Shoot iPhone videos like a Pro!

over to the Rode Smart Lab which is plugged into another iPhone. Hopefully you can tell the difference.
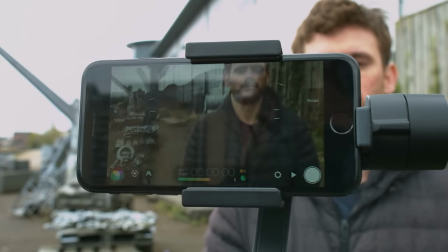261s
For my final tip, and it doesn't require any additional kit but will make a difference and that's framing.
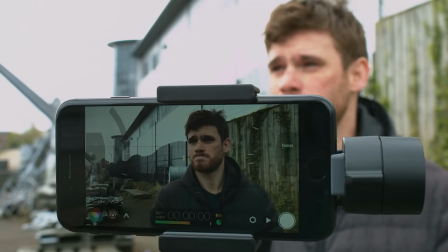266s
Rather than just randomly pointing and shooting, a little bit of thought as to how you frame a shot can go a long way.
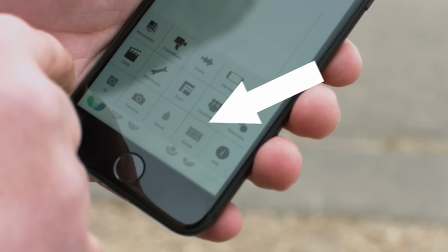271s
Both the iPhone Camera app and Filmic Pro off grid overlays. They're there to help you balance a shot naturally.
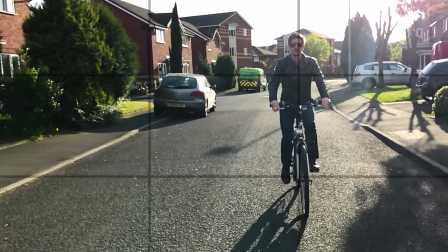277s
There are points in an image where content just snaps into place. It makes an image more visually pleasing.
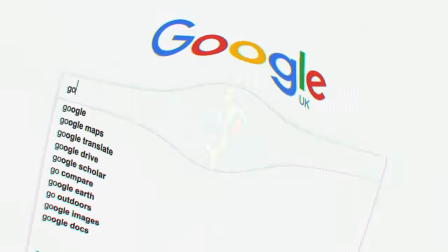281s
If you want to learn more, search on Google for the Golden Spiral.
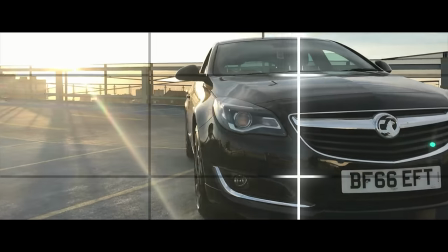285s
But basically all you need to know is to put the grids up and either align your subject to one of the intersecting lines or stick your horizon on one of the horizontal lines.
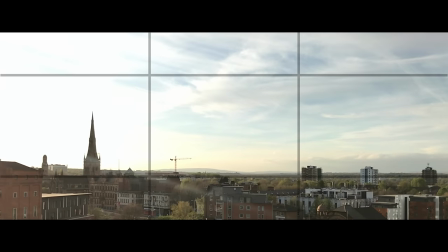293s
There's no set rule as it's all a matter of taste. The grids just give you something to measure your taste against.
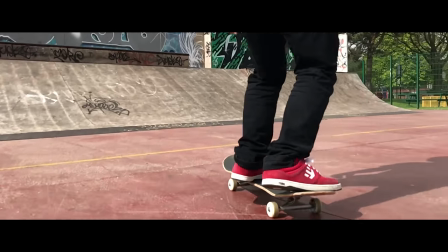299s
Also experiment with frame rates and movements. Once you've shot all of your video, it's time to edit it all together.
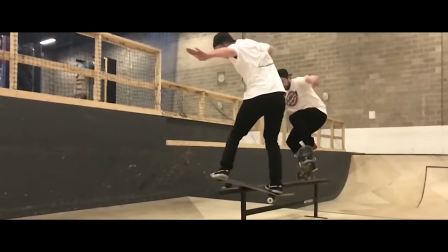304s
Here's a quick montage of the footage I've shot on my iPhone 7.